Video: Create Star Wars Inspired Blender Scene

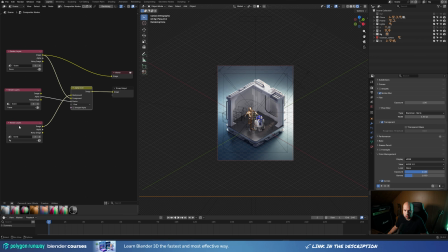8:16 And then I'm using the BG layer for the background, the room, the main layer I'm using for the foreground, and then I have the frame, which, as you know, is this one.
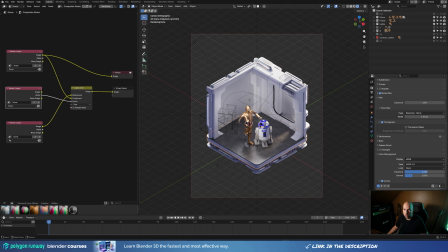8:32 And that will basically just produce this alpha channel all around, and I'm using its alpha channel to plug into Factor.
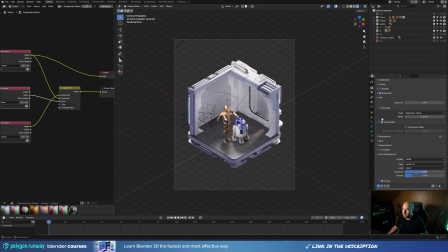8:40 And now you will see exactly what will happen when I render this. So let me just modify the samples.
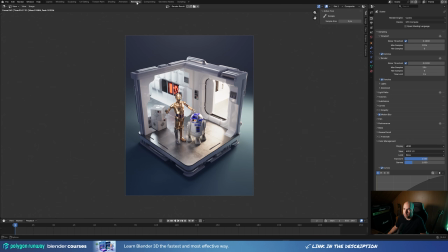8:46 It's 256, which is okay. So let me go to the rendering and let me press F12.
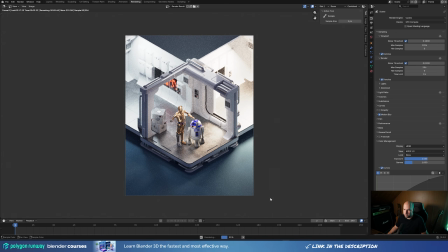8:52 So the Blender will do all of the layers. You can see now the first layer is rendering.
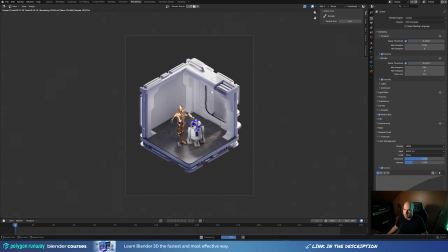8:58 And when it finishes, it just jumps and creates the other one. Now you can see it creates this transparent frame and then the background.
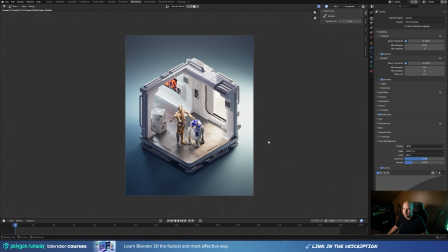9:06 And finally, the compositor will kick in and combine them and basically create this kind of result where I have the background, I have the foreground, and that one frame layer that will mask out the background and the foreground image.
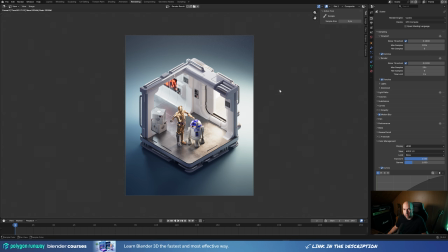9:21 And that's all there is to it. So only disadvantage of this technique is that you have to render this 3 times. So for each frame you're basically rendering 3 times plus the compositor.
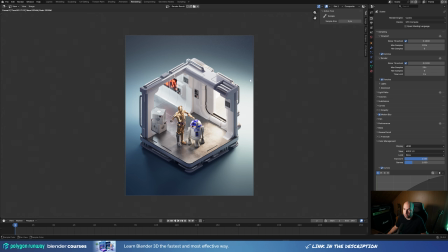9:34 So to create an animation that dollies around takes a little bit more time, but really effective technique, and the result is amazing.
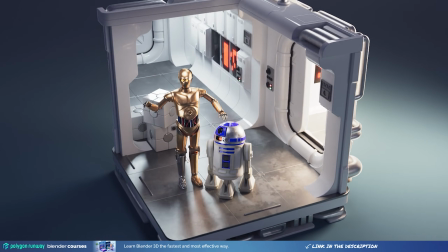9:42 You have this kind of isolated diorama, but then when it rotates you kind of see that there's interior that goes on inside, there's different lighting in there, and there's also a light coming out of there.
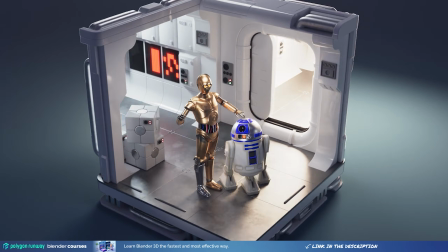9:55 So I really love this technique, and I'm using a lot whenever I need to add some more depth to a scene like this.
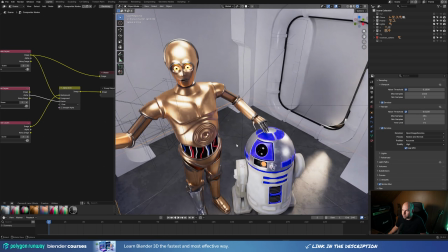10:03 And then finally, when it comes to materials, it's pretty simple here.
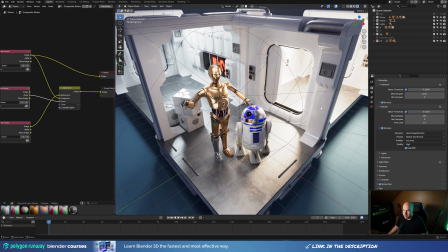10:06 Most of the walls are basically just a glossy white surface, so I had to take care mostly of C3PO and,
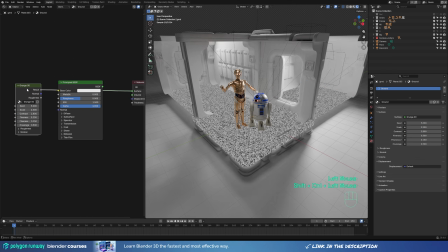10:13 for example, the floor, and I'm using the grunge maps from the Fluent Materializer add-on,
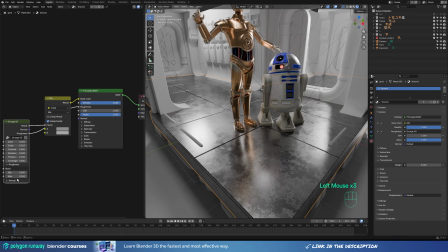10:18 so it's completely procedural. There's not one image texture in the scene.
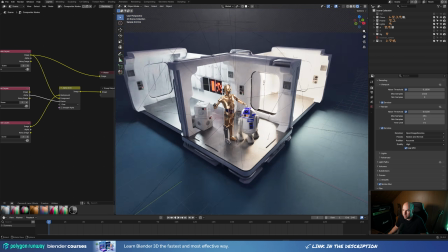10:23 And then for some lighting effects, for example, here in the background, since the scene is so white,
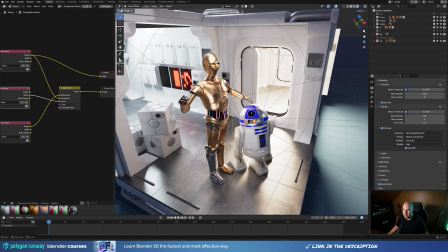10:28 there are these black panels with red glowing lights,
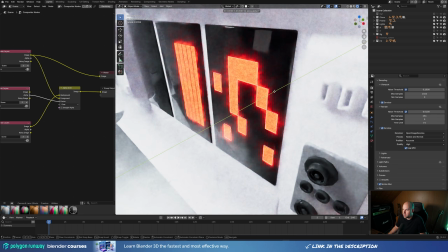10:32 and if you really go closer, that's basically a mesh that's inserted into a translucent black plate.
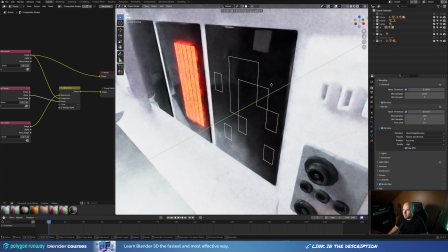10:42 And as I go deeper, you can see it disappears.
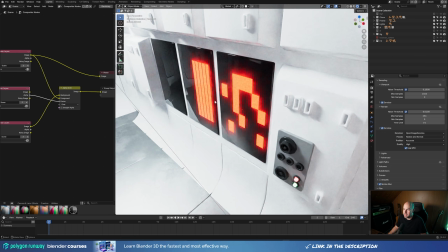10:44 So I need to be really careful about this, but that's actually how something like this can be created.
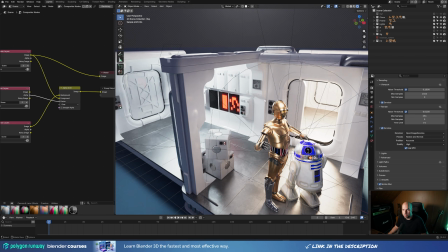10:51 And you can see from afar, it looks really great. It's definitely much better than if you would just assign some emission to some of the faces.
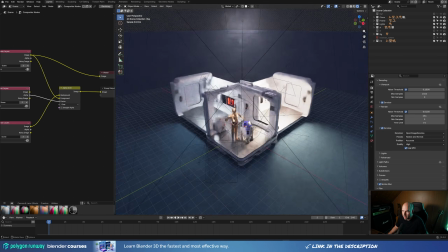10:59 And other than that, there are quite a lot of lights in the scene because I wanted these lights coming from the opening here to enforce the depth of that hidden interior.
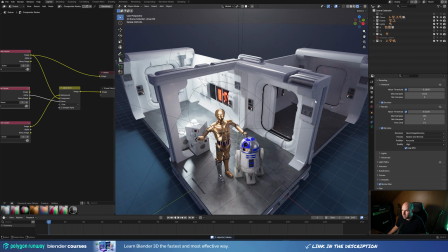11:08 So if I hide this, you can see this is quite bland and empty.
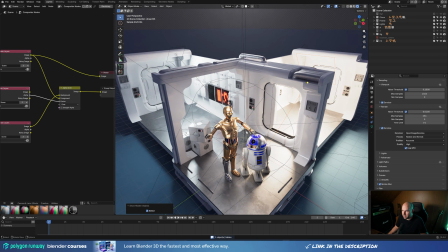11:12 So if I enable it, there's quite a lot of light that floods the scene from this side and from the door.
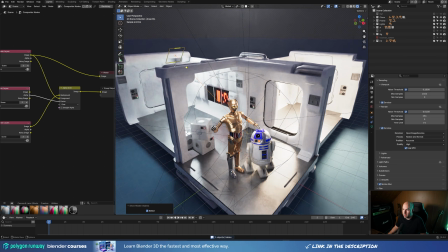11:19 And same thing here, there's another light here that comes from the side here.
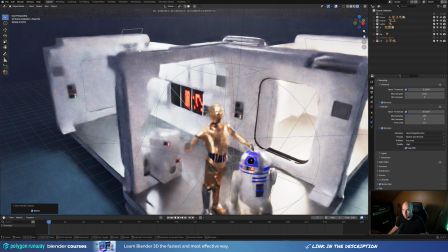11:24 And there's also another function of this light, because if I move it away from the wall here,
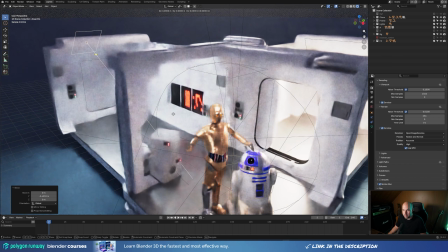11:29 this would feel quite flat, but the way I left it really close to the wall here, it kind of lets these greebles to stand out, and it creates these, you know, more sophisticated shadows there and really adds a lot of depth.
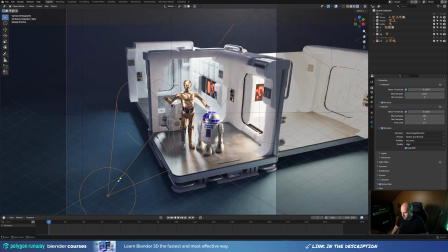11:43 Now there's one spotlight here in the front because I was kind of struggling with lighting the characters.
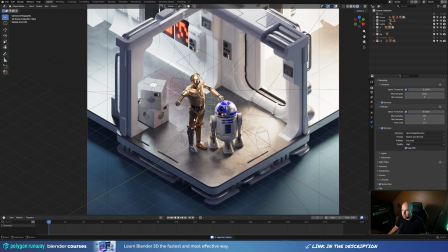11:49 If I hide the light, you can see this becomes a little bit more flat. There's not much to see on the C3PO there. So really soft focused spotlight is something that can add a little bit more visibility to your hero characters or,
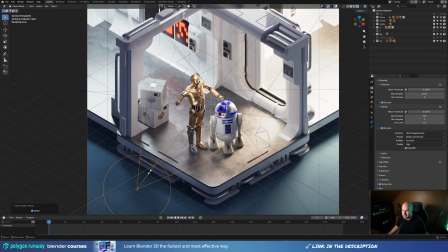12:05 you know, hero assets, and add more reflections here on the side without overblowing the scene and affecting the rest of the scene too much.
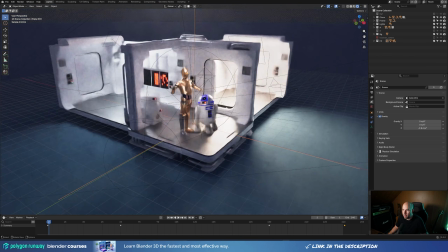12:13 And then finally I created an empty here in the scene and parented the camera to it and animated the empty,
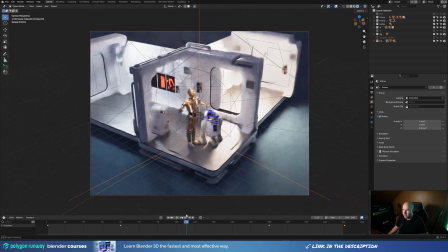12:19 so it kind of just rotates back and forth and creates this movement.